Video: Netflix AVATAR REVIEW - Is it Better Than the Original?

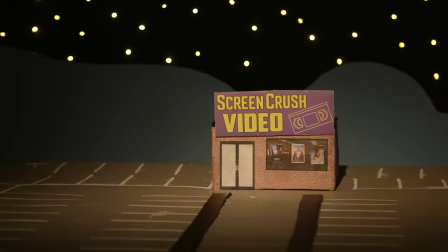[0:00] horrible. You said it. But the effects were decent.
Hey, welcome back to Screen Crush.
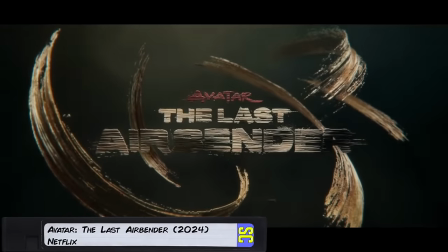[0:07]
I'm Ryan Airy, and let's talk about the live-action Avatar series on Netflix. Now, we all agree, the original series is a masterpiece.
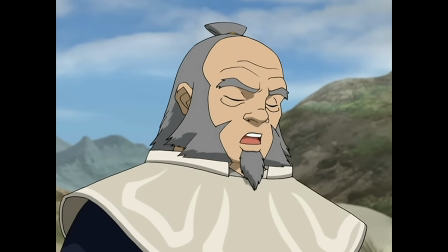[0:14] Today, destiny is our friend. I know it.
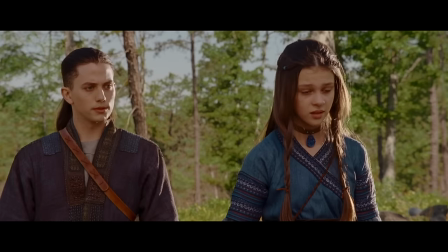[0:18]
But we've been burned with live-action adaptations before.
So, are you the Avatar, Aang?
So where does this series fall? Was it great, or really bad, or was it somewhere in between? Now, I'm going to be joined by the Screen Crush crew to get their thoughts, but first, I want to give you my take.
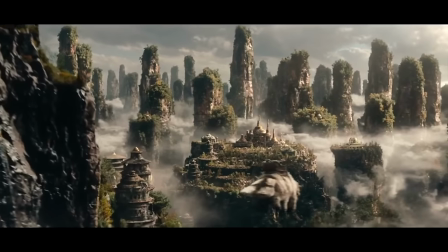[0:34]
And I want to start with what was pretty great about this season.
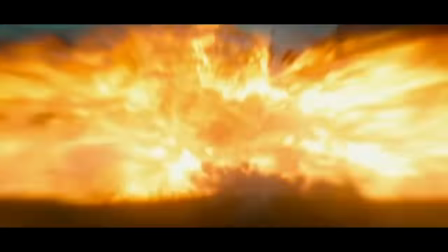[0:37]
First of all, and I cannot stress this enough, I do not expect an adaptation to loyally reproduce every single frame of the original series.
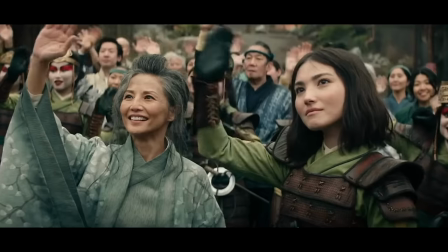[0:44]
You're taking, like, 22-minute episodes and putting them into a 50-minute episode series. So, of course, they have to pick and choose what to adapt and what to combine and change and throw away.
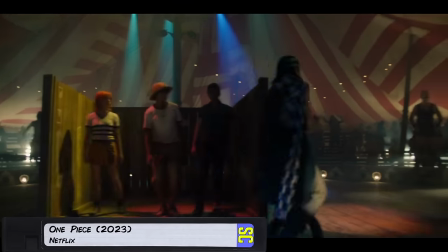[0:54]
In fact, I prefer that. I like when an adaptation changes the source material enough to keep it fresh while, you know, keeping what works. Like, I'm not so sure that the Avatar live action kept what worked, but I want to stay positive up top before we get into the really negative stuff later on. And believe me, we have notes. Yeah, like everything was wrong and out of order and every sentence was just exposition. And why is this show just so depressing? Person, who is this show for?
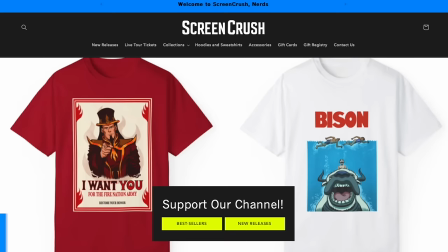[1:20]
Oh, and by the way, I thought you guys would like this new Bison as Jaws parody shirt for sale now at our merch store, ScreenCrushMerch.com, where we design all the merch ourselves.
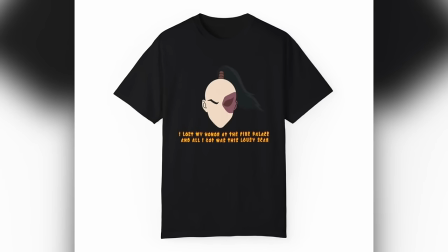[1:27]
We also have this I Lost My Honor at the Fire Nation and all I got was this lousy Scar shirt, and the Uncle Sam I Want You for the Fire Nation Army parody shirt. Now, that first episode starts off pretty great. Like, remember, this is not how the animated series starts.
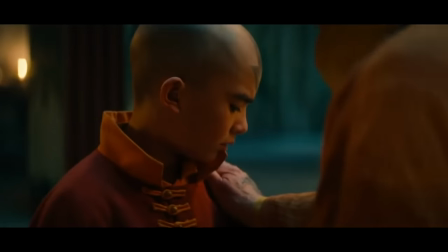[1:41]
The live-action show chooses to give us Aang's backstory up front to give us a visual
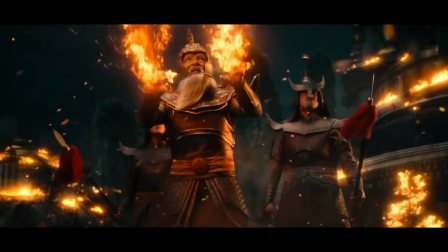[1:46]
spectacle that shows the brutality of the Fire Nation and establishes the stakes of this series.
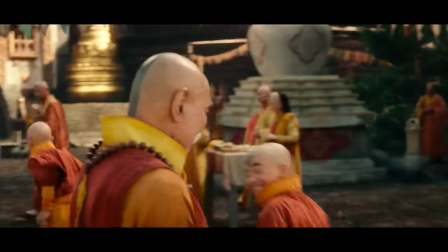[1:51]
And it's heartbreaking. Every part of this prologue is just gut-wrenching.
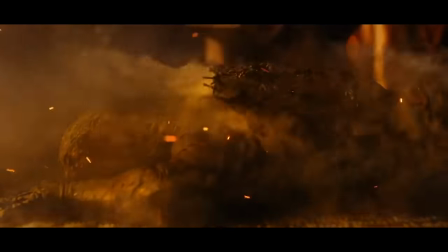[1:56]
I mean, we watched people get burned. Yeah, and then the Fire Lord went and Anakin'd a bunch of kids.
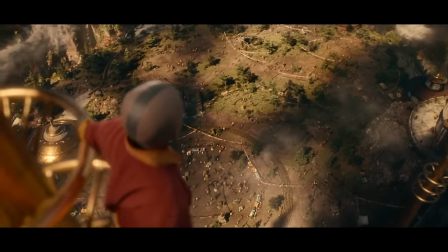[2:06]
Right, and it's also important to show the glory of the Air Kingdom so early in the story, so we have an idea of what Aang has lost.
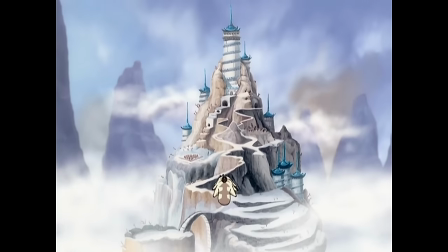[2:13]
I mean, in the show, we typically just see the ruins of the Air Temple, and it overshadows that Aang is a child of genocide.
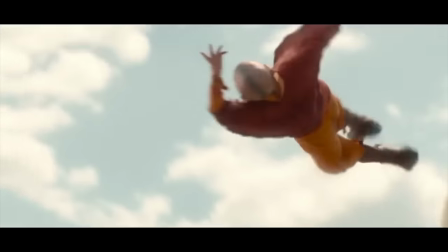[2:19]
And the prologue also established every kind of bending and gave us an idea of what each bender would be capable of in the future.
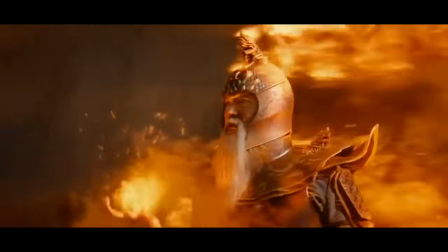[2:25]
This did a great job of summarizing the world with action and setting the stakes for the entire series. Hey, are you guys hiring right now? Oh, no, not really. It's kind of quiet, you know, it's after the holidays. There's not really going on.
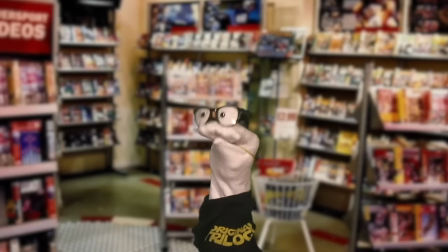[2:36]
Besides, I already thought you had a job, like, dressing up as a dinosaur. Oh, I have 7 jobs, and I still can't pay my bills and afford to keep my kids all stitched up. Well then, dude, you have to start a real career, like be a back-end web developer. Oh, I don't know anything about computers, except for my RPG games. I love my games. Actually, that's perfect because you can learn how to do back-end web development with Boot.dev.
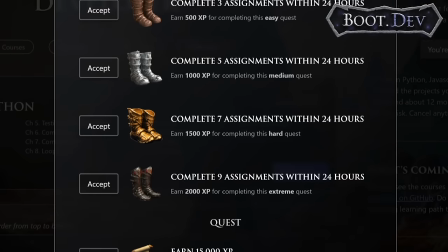[2:57]
They're the sponsor of this video. You see, Boot.dev is built like a captivating RPG game, but to win, you have to learn how to code. You learn back-end web development from start to finish in the Python and Go programming languages. I mean, look, the trick to learning anything is to make sure that you're never bored, which is why Boot.dev's RPG platform is perfect. You level up and gain XP all while writing a ton of code, because getting your hands on a keyboard and shipping products is really the only way to learn.
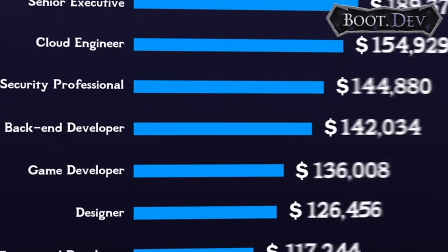[3:23]
I mean, dude, according to Stack Overflow, the median salary for back-end web developers in the United States in 2023 was over $100,000.
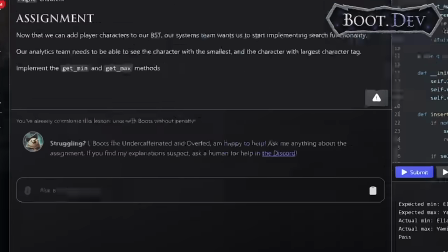[3:31]
Well, I mean, that all sounds great, but I still don't know what I'm doing. That's okay. If you ever get stuck, there is a bear wizard named Boots that will help you with your lessons instead of just, like, giving you the answers.
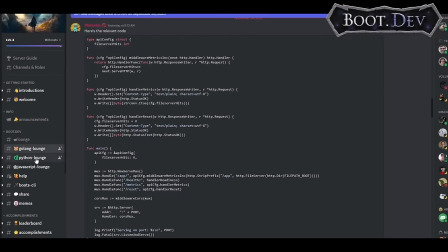[3:39]
Plus, Boot.dev's Discord community is very active, and I know you're gonna love this, they know that not everyone can necessarily afford a membership, so you can actually read and watch the lessons for free in guest mode,
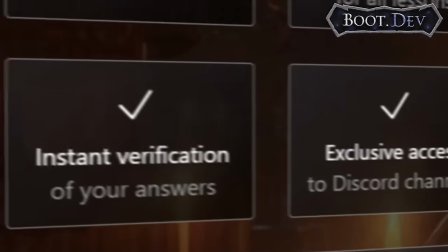[3:51]
but a paid membership unlocks the game and the interactivity. Plus, they offer a 30-day money-back guarantee.
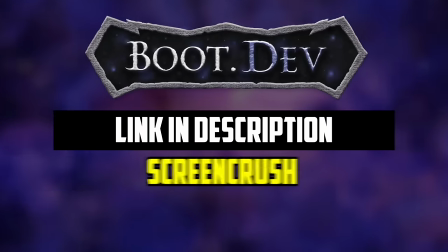[3:56]
So, click our link in the description and use our code to get 25% off your first payment for Boot.dev. That's 25% off your first month or your first year, depending on the subscription that you choose. Now, back to what I was saying.